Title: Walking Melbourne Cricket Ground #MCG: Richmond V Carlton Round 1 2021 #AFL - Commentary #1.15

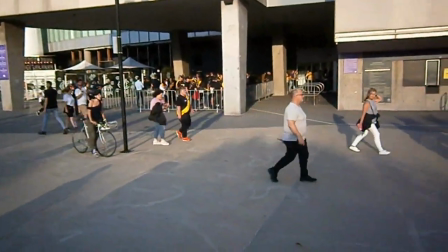And here we are back at the outside the cricket nets, and
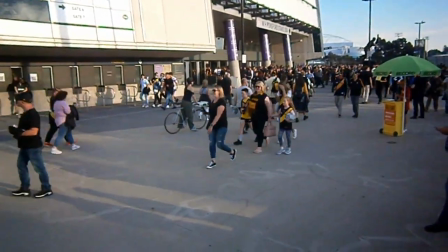I like using the movement of people and cars and bikes in front of me.
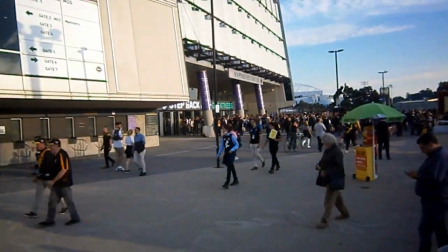Just makes the movement of the camera when you move from left to right like that in a big way.
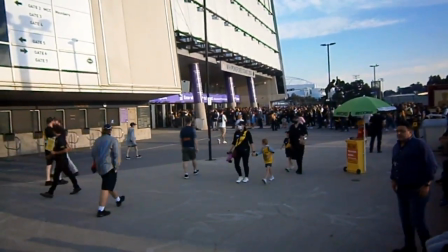It just makes it so much easier for the viewer, I think. Now there's kids in front of us there.
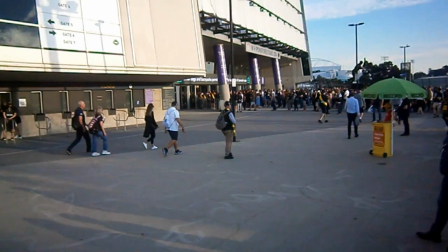You can see that I edited those out once they started becoming fairly distinguishable on the screen.
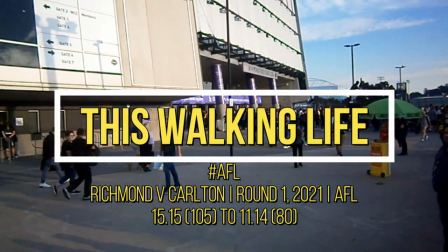There's a couple of guys selfishly riding through the crowd, in my opinion.
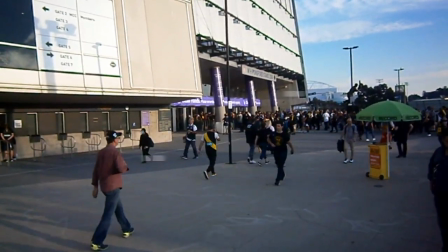Although I suppose it's not too many people, but yeah.
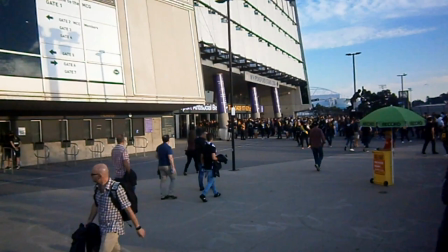So I just made sure, I like to take my time, because, you know, walking videos are all about,
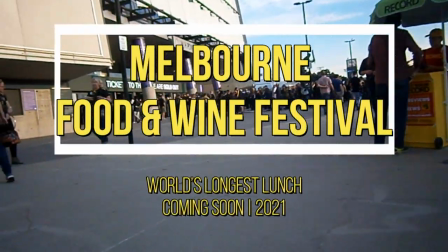stopping to smell the roses, aren't they? And just taking in what's going on around us.
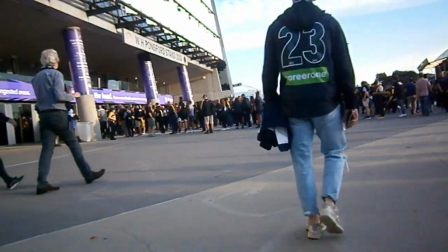So I just like to take the time to stop and film and just be a fly on the wall,
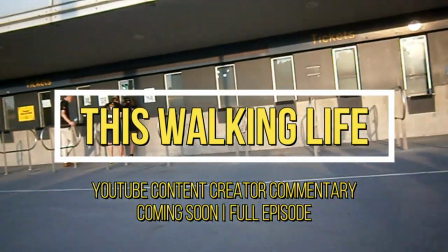sort of provide the view with that, you know,
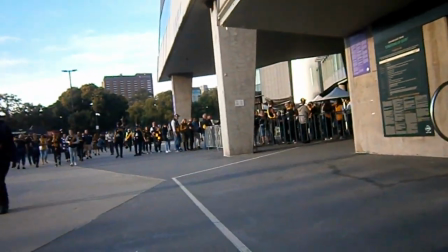bird's eye view of what's going on around.
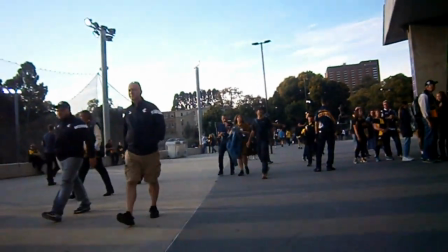As I'm walking up here, you'll see this bloke with his back to me. It took me a while to recognise that was he was security.
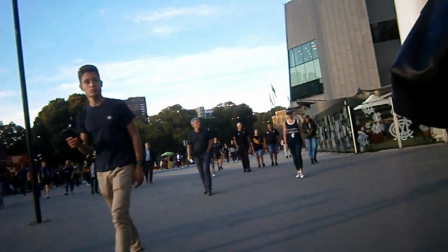There's plenty of people employed to direct people around.
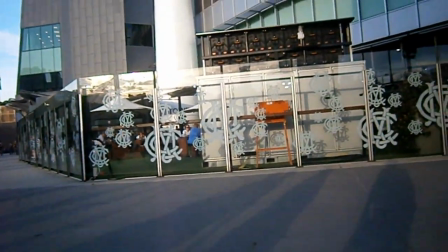Especially on this occasion, you will hear later on in about 5 minutes over the PA,
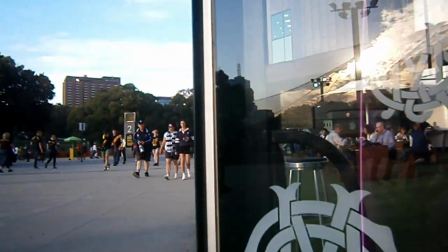people being directed per COVID rules. Now, I was patting myself on the back here.
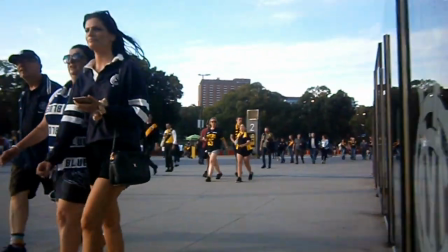I was thinking, yeah, if I just walk
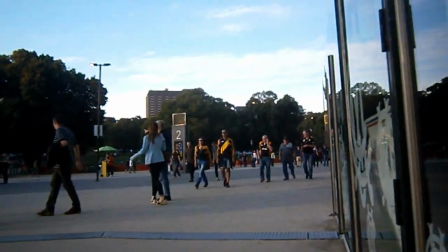close on the inside of the crowd, I'll get a good picture of the crowd coming towards me.
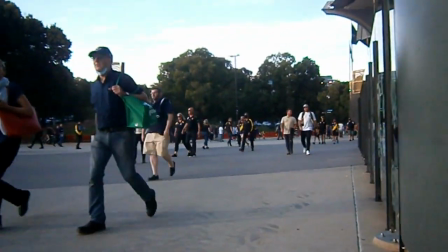As we were coming up to these beer gardens, the camera will turn in a moment, and I was thinking, oh, this would be great.
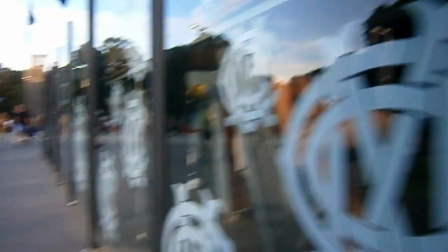And then to my horror, I realized that people were seeing, there's a woman's leg,
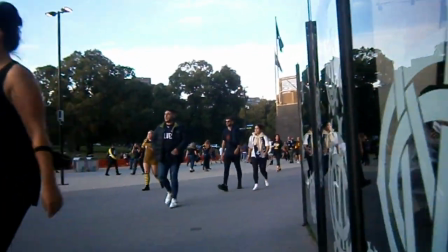and straight away I was expecting a tap on the shoulder from security or the police saying, mate, you're filming
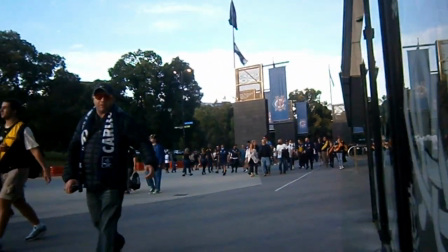up the skirt to women, which is an offense, of course, in well, it is here anyway.
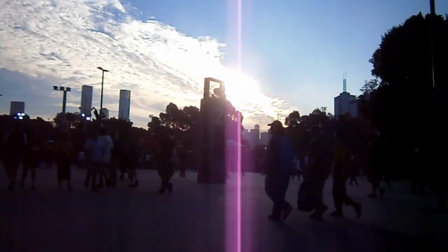I go around filming up women's skirts. I think it's called upskirting.
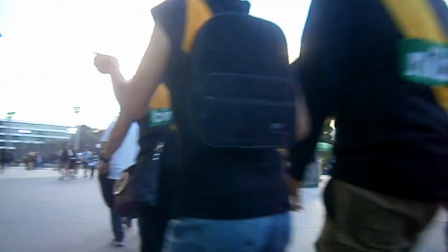So I when I realized that I just didn't think of it, to be honest.
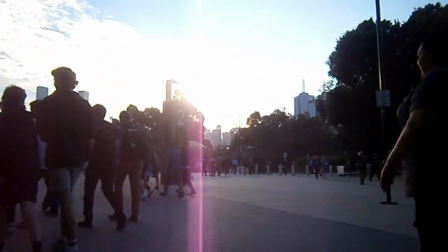I just did not think
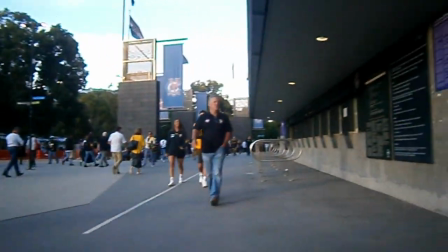of the camera seeing people's legs exposed behind the glass anyway.
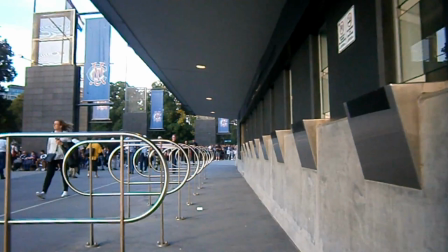So that was another on-the-spot decision, to just stop and turn and look at the sun.
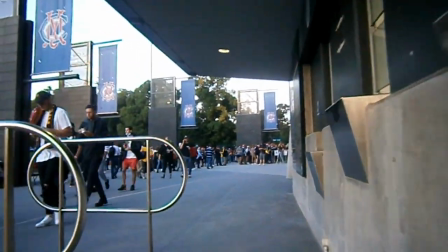I'm just trying to give a very, very, quick, broad view of, you know, what's happening.
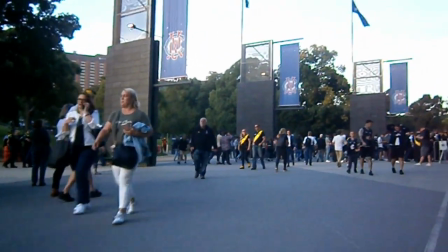But I was very conscious of the sun setting by this stage, because we're now coming into, you know, a part of the around the ground.
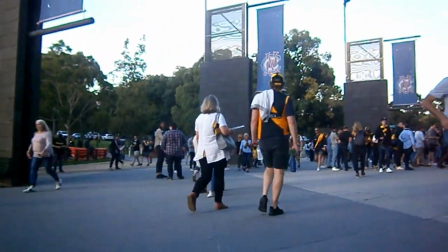That kid, now, the reason I didn't get that kid out was because he quickly went in and out of frame.
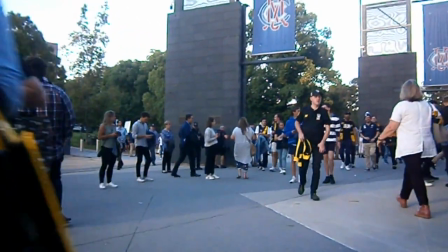So I was very conscious by this stage of the sun is setting, I'm losing the best of the sun, and there'll be a fair...
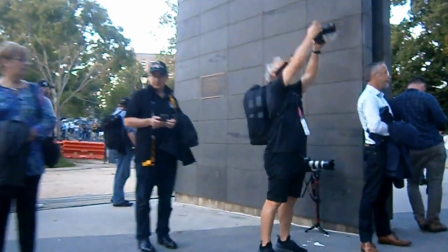be less light around this eastern side of the ground. So that's why I didn't stay too long lingering looking at that western view.
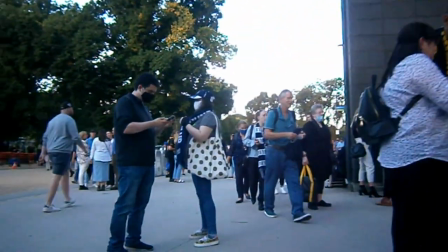Now, here is where I really wanted to slow down the footage, but I've decided not to, because there's so much going on.
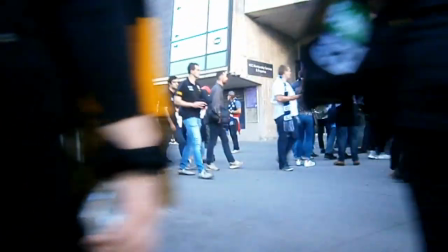And even though I've watched this now, maybe this is my third time,
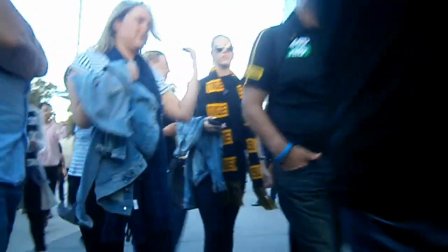plus the filming, when I was filming, I really was so focused. Now, here comes the hip and shoulder from the cult supporter.